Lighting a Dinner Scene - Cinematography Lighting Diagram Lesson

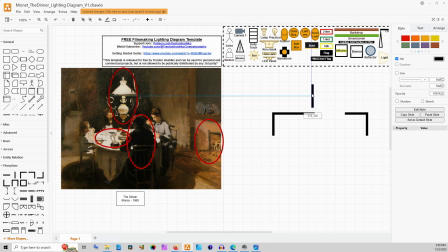The space is kind of abstract, so if that's not exactly what it is, I don't think it matters all that much, because, we can play with the space. I'm also making this wall right here a diagonal piece, just for fun.
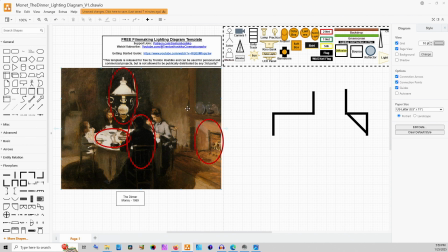It kind of angles backwards, it looks like. I don't know if that's just a trick of how the painting is laid out. I don't think it really matters much either way. So we have our lamp that's going to be above, and then we need to have our table.
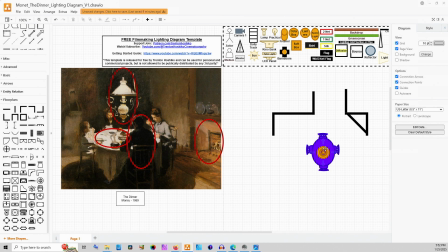So now we have our lamp or chandelier, whatever you want to call it, above our oval table right here. Now keep in mind, we are going to be using the actual surface of the table to bounce light back up in their faces, but this is where we're starting.
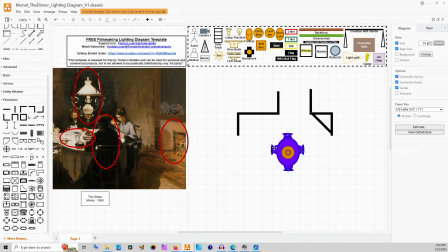There are various ways to do this, but because the actual lamp and its shade and the metal on it is such a big part of this painting, and I think it shows some,
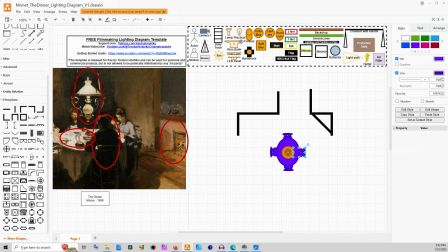elegance or, money, to be frank. Um, I think that's important to keep it in the frame. So it is a big part of this scene, and we want to make sure that it's able to be seen and it's in frame,
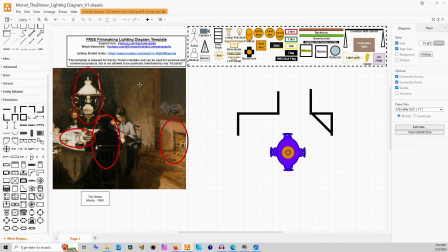because a lot of times what you do is you just move it up a little bit and then you have other lights off to the sides behind the actors so that you can, still hit the light onto people's faces but have it be motivated by the lamp. But because it's so big and so low on the table, you can't easily do that here.
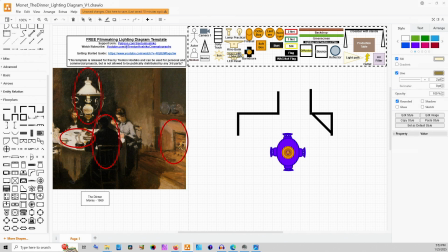So what I'm going to suggest is that we use some tube lights, and we put a tube light all around on every side of the table.
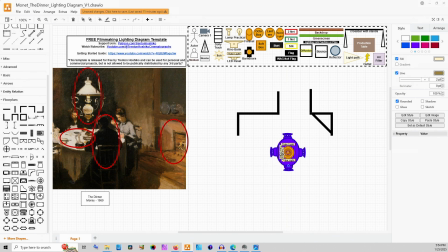And this way, each person has their own adjustable light source right in front of them. And we would put those just outside of frame, right above where that lamp exists, right outside of the frame, so they can't be seen, but they will cast light.
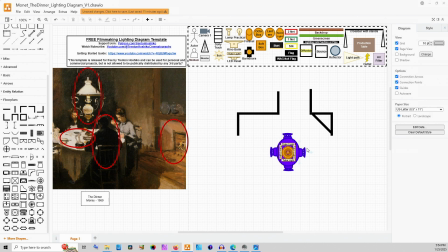And tube lights are relatively soft because they're mostly omnidirectional. Depending on exactly what brand you have, most of them are omnidirectional. And so you can use that to just cast light downwards,
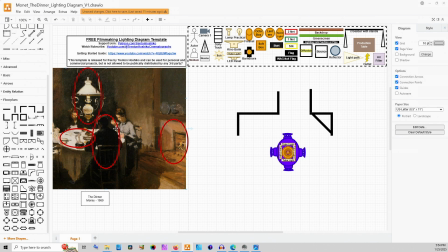and also, in a full like 180-degree arc on both sides of it. So that will get light onto the lamp. These will potentially create some shadows from the chandelier, but we can move those in or out relative to the actual,
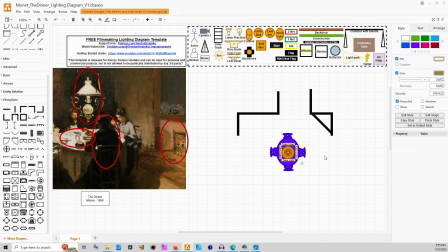chandelier lamp, and control where their shadows are falling. The tighter we have them in here, the more they will look like the actual chandelier itself, but you'll need to bring those forwards or backwards, in terms of how you're mounting them, so that you can get people's exposures properly.
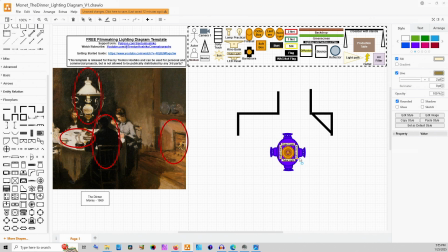This will also create a pretty large source that we're then bouncing off the table. This lamp will need to be on, but this is implying that you don't have enough power from it by itself,
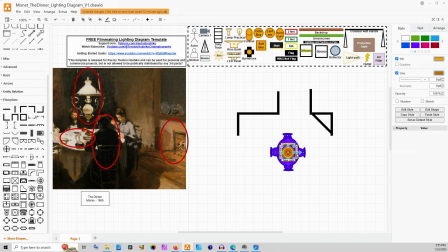to meet your exposure needs for the scene. And also you want to be able to have control on each of these individual lights so that you can light people.
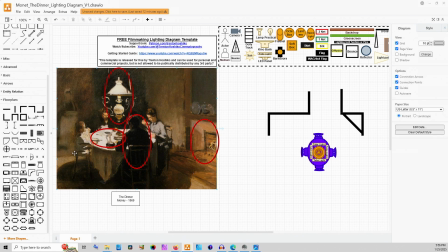There's this kid over here. If the kid's really important in the scene, you might want to have them brighter. This person's pretty dark on their backside. I don't know exactly how positive this conversation is going on at this table,
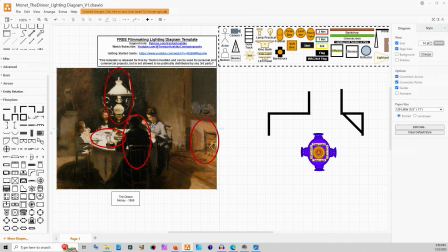but maybe this person has something that we need to imply some darkness from them, so we can turn their tube light down. Things like that. It basically gives you control while also giving you light that looks more similar to what would be coming from this lamp,
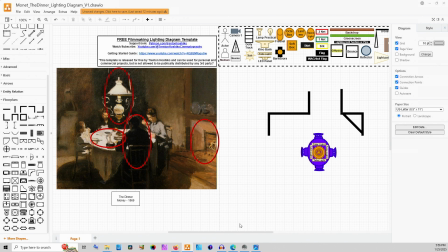but, just brighter, basically. And so that's where I would start.
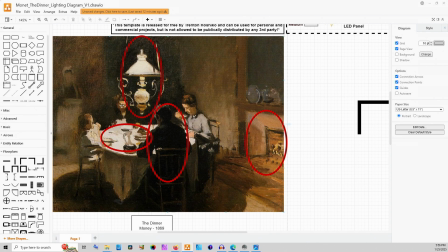If we look at the guy on this side's face, he actually has a shadow on what would be his right side, our camera left, but it's not entirely filled in. It's not really dark like the back of this person right here.
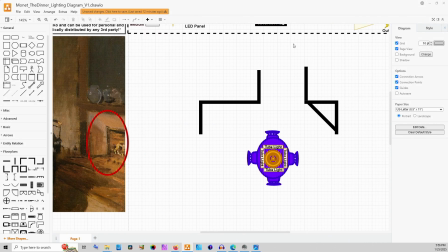So I do want to bring in a little bit more light from that side of the room.
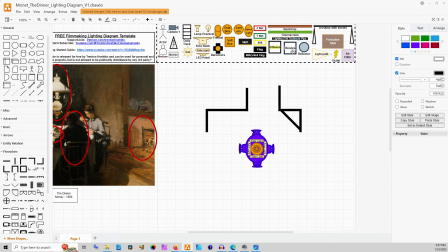This could be as simple as a bounce, and just kind of putting that back over onto them, catching some of the light from, the lighting setup that we have here, bouncing off the table,
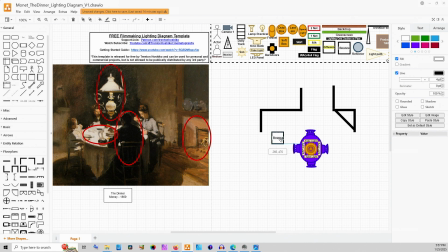those kinds of things. I would also point out that I think that this should be mostly angled towards him to fill in that shadow on his face. The back of the child here is still pretty dark. The other thing about having the tube lights around the actual chandelier and kind of closer to it is that it helps push the light,
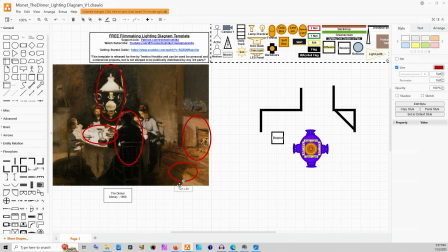from the center outwards, so that we get this shadow shape on the ground right here and right here, where the actual table itself is casting a shadow onto the floor. The amount that you'll get of this shadow will vary. Keep in mind that this is still,
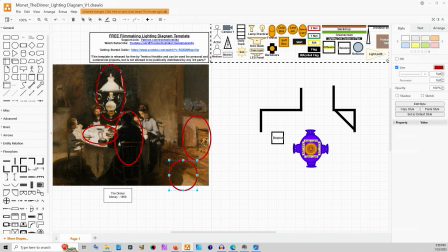the lamp itself is basically a singular source, and by being a singular source that is a little bit further away, even though it has a shade, it's directing the light down, and so it will be a little bit more of a hard look than what we're getting with these tube lights, but you want to try to have some of that shadow, especially because it'll feel a little bit more natural.
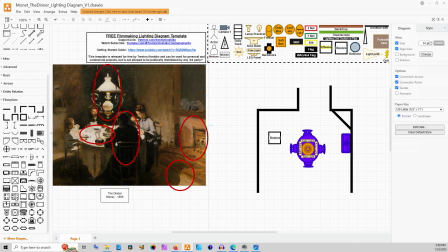So I mentioned the fireplace before, but I just put it in. They don't have a fireplace on the diagram tools here that come with Draw Audio, so I used a sink. It'll work. But essentially, this is a motivation for this orange light that we're getting on the floor over here.
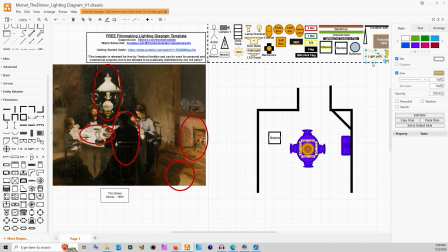And so we want to be able to have some light that matches that. The fireplace would, ideally for this be on. If it's not able to be turned on, you want to be framing it out a little bit, just to have the edge of it, and then using a lamp to create the light.
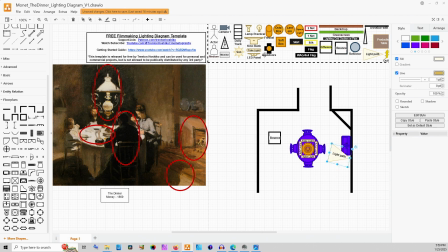But what I would do for this is just have a light that's off to the side. And honestly, what I think I would use is just an LED panel like so. And we just put that there. And that would cast enough light onto the scene to have it be across the floor.
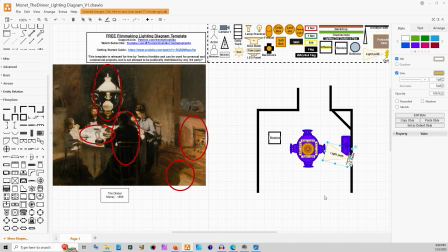You don't need to be super bright. A lot of LED panels now have different kind of effect modes. One of them oftentimes being lantern or fireplace or campfire, depending on what brand you have.
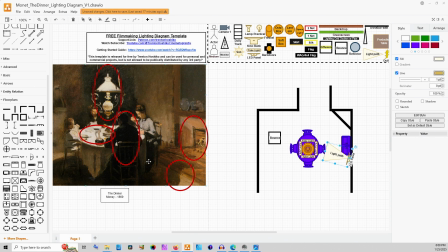And so you could use an LED panel in that way to just create this flickering light right here on the floor, give a little bit more warmth to the scene, and have this chandelier not be the only, kind of visible, logical source of light in the scene.
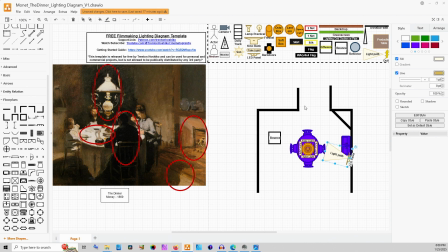Back here, I'm not worried about how dark this gets because really, if you're in a room that's being lit by a fireplace and the actual lamp above the table, it's going to be dark as soon as you get outside of like that cone of light that it's creating.
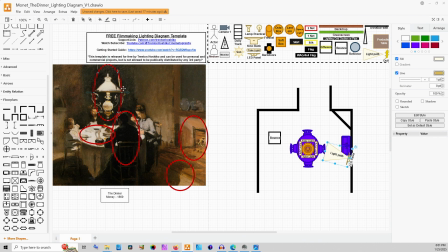So I don't really care how dark the background is there. I assume the lamp shade is what's creating a little bit of the soft light that's falling on the walls. But if you'll notice, the walls actually have the light kind of fall off right about like shoulder height,
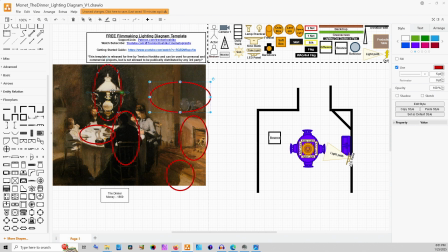which is in line with where the lamp shade is here. So when we were using our tube lights, having that kind of fall off or using some small flags can be used to help make sure that we're not getting too much of that light casting onto the walls themselves.
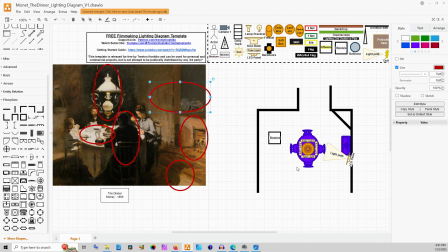You could use something like a big skirt that goes around the entire setup to help control how much spill we're getting on the walls. That gets into a lot more trouble and a lot more, cost. So I'm not going to put that on a diagram here.
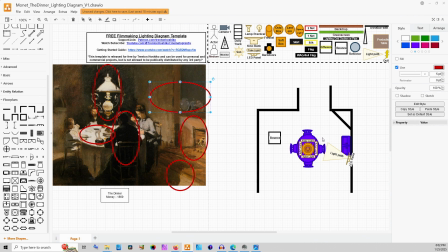If you want a quick and easy way to do that, just get some black wrap and put it around your lights, fix it on with gaff tape, and block off parts of that light so that they're not actually fully omnidirectional 360-degree lights.
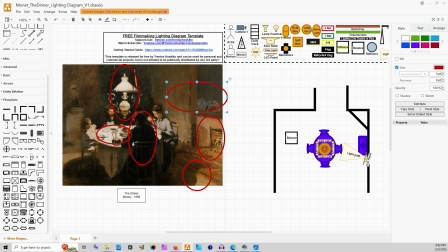If your scene is still kind of dark, what you would do then is bring in a space light, and you could put that on this side of the people. I would put it above the man on the other side, and we would just bring it in kind of close to the setup.